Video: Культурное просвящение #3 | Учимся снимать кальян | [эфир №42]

ну и посмотрим как снимают эти по звуку там отключен ее мои так что мы мы мы что мы мы вы в кепке как и обещал к сожалению парикмахерские до сих пор недоступны так что ничего нормально я вам по тлаче и держусь приходится в головном уборе сидеть в помещении но лучше чем без него поверьте снимали мы недавно для постоянных клиентов сейчас эти будем угадывать фирмы возможно мы знаем этих постоянных клиентов узнаем кто у него заказывает видеосъемку и буду им личку писать нет шучу не есть этика некая клиента я перевивать кальяны от кальяны под маркой карас у них вышли по
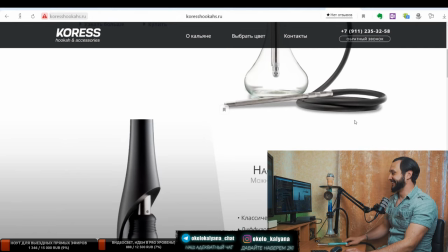карась назвал вот вот мы выкупили да где корисы заказывают видеосъемку я вычислил будете за новых моделей мы делали фотографии и заодно еще
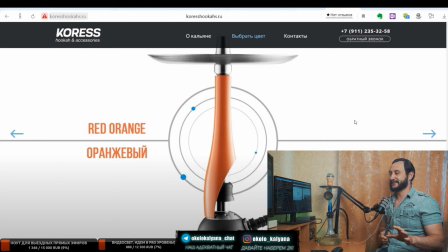решили попробовать короче у наших узких кругах и на моем канале корисы будем называть карася небольшие промо видосики для инстаграма сегодня я решил попробовать сделать блин корицы питерская группа влад с инферно знает лично они друзья с кори сами и видео значит александр тоже получается с питера такой формат к и заказали видеосъемку у него видали как вот происходит но не конечно по студии все хорошо я работаю в В квартире у меня студии нет, а у него профессиональная фотостудия своя есть. Там, конечно, да. Но, тем не менее, в квартирике тоже можно нехилости. Я давно хотел попробовать, но что-то как-то все откладывалось-откладывалось. Я запечатлел много достаточно материала в виде бэкстейджа.
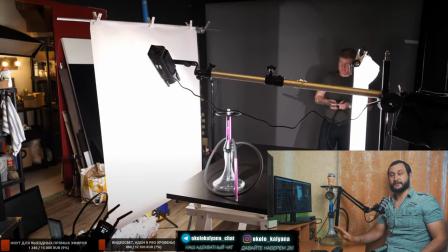И сейчас... Вот, вот они. Если вдруг, чисто случайно, меня смотрит Влад и Лиза, то, о чем я говорил. Вот когда ставят два фонаря под 45 градусов, это лютый вообще зашквар и дичь. А вот это световые экраны. Вот так вот нужно снимать кальян, когда ты хочешь четко обрисовать его по граням,
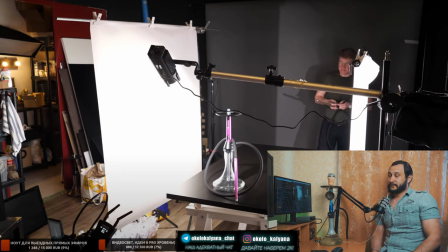потому что вы поголовно видите в инстаграмах там где-нибудь еще видосики, где снимают особенно, ну розовый кальян еще окей полбеды, когда снимают черный кальян на черном фоне, лупят чуть ли не фронтальный свет и у него просто высвечивается вот этот вот центральная часть его.
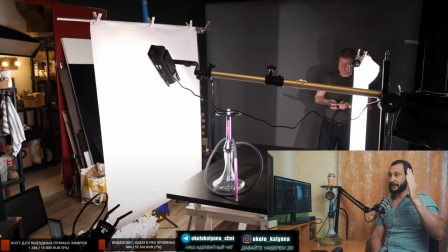А самое главное, грани, вот очертания, вот это вот изящество кальяна, оно не передается. А для того, чтобы оно передавалось, нужно два световых экрана, которые будут четко, мягенько. Видите, какие они огромные? Они не просто так огромные. Они огромные для того, чтобы у тебя очень мягко обрисовывался кантик кальяна.
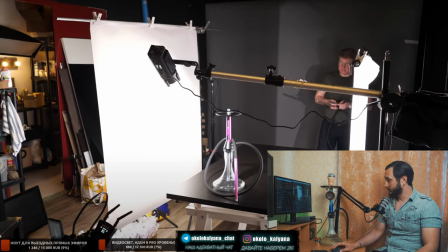Блин, а почему чат не идет? Ребят, вы вообще на связи? Все у нас идет? Эфир нормально? Напишите хоть слово, потому что чат остановился, и я парюсь, что эфир пропал.
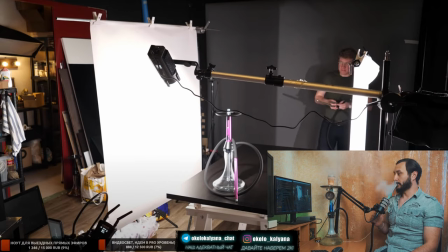4 рубля многовато перейдем на 3 блин
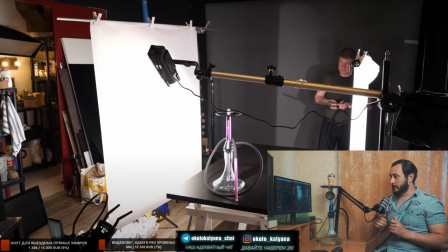реально чат остановился они мы наблюдаем все хорошо все отлично поехали дальше возможно возможно мне часто пишут влад хочу кальяны свои все слушаются норм отлично классно мне пишут
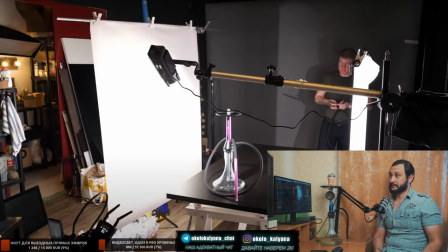тоже насчет того что планируют производить свои кальяны и здесь возможно вы увидите какие-то советы, как снять ваши кальяны, потому что очень много новичков выкатывается на рынок и просто откровенно, ну, ублюдски просто снимает свои кальяны.
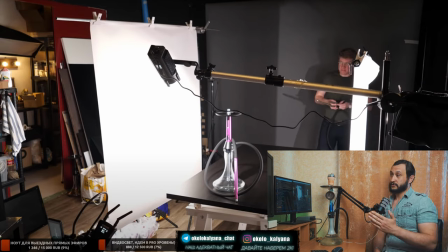Не обязательно вот такую огромную студию иметь. Просто вот я то же самое, те же самые световые краны делал, но у меня была калька. Я просто вешал кальку такую в несколько слоев, такие большие краны сам делал, они у меня где-то валялись, а в Чебоксарах так кому-то их и оставил. Все то же самое было с самодельным полностью светом.